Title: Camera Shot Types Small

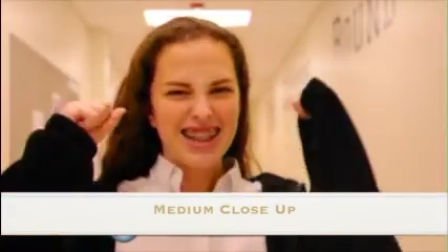(0:06)
This shot is used to focus on the specific character. It stops at the character's chest, which still allows for an emphasis in the character's face.
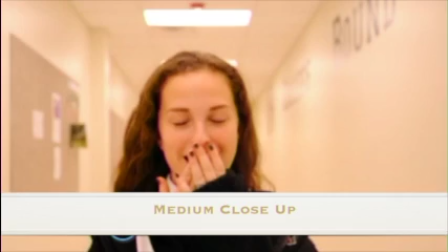(0:14)
This shot can still be used to display emotion, however, it does not get extremely close to achieve this.
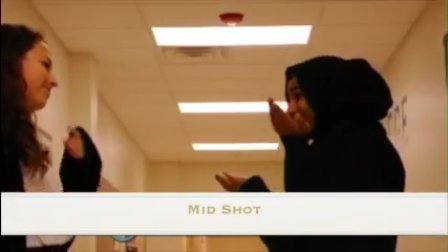(0:21)
This shot is typically used to show interaction between characters,
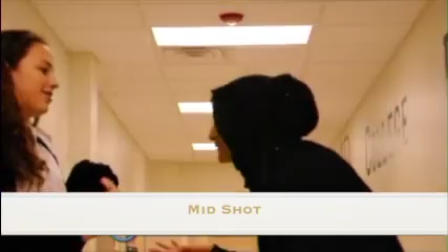(0:25)
in addition to showing the physical movement and expression of the character by filming from the waist upwards.
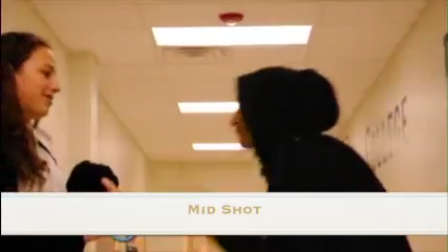(0:30)
It allows for the audience to be able to see the body language of the character which can contribute to the overall motion and feel of the character in the scene.
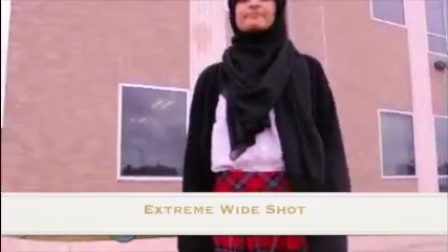(0:39)
This shot is normally used to display to the audience the location or setting of the scene.
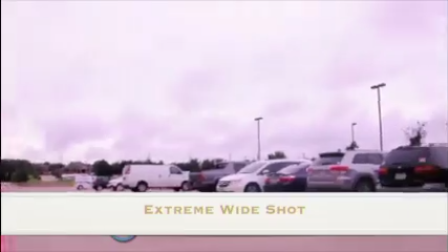(0:44)
With this, it is typically used at the beginning of the scene to introduce the setting to the audience.
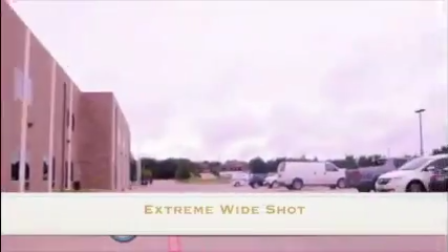(0:49)
This shot shows and informs the audience where everything will be taking place. This shot shows the character from head to toe.
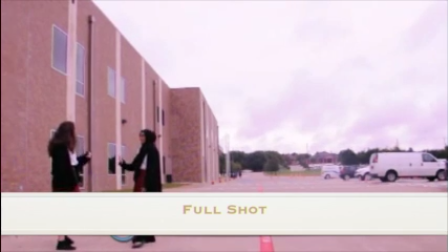(0:57)
It allows for the audience to see around the location of the character. It allows for you to take in the setting around the character and continue to show the body language of the character as well. The show along with the Q&A workshop are typically used to start the scenes in the piece in order to show the location.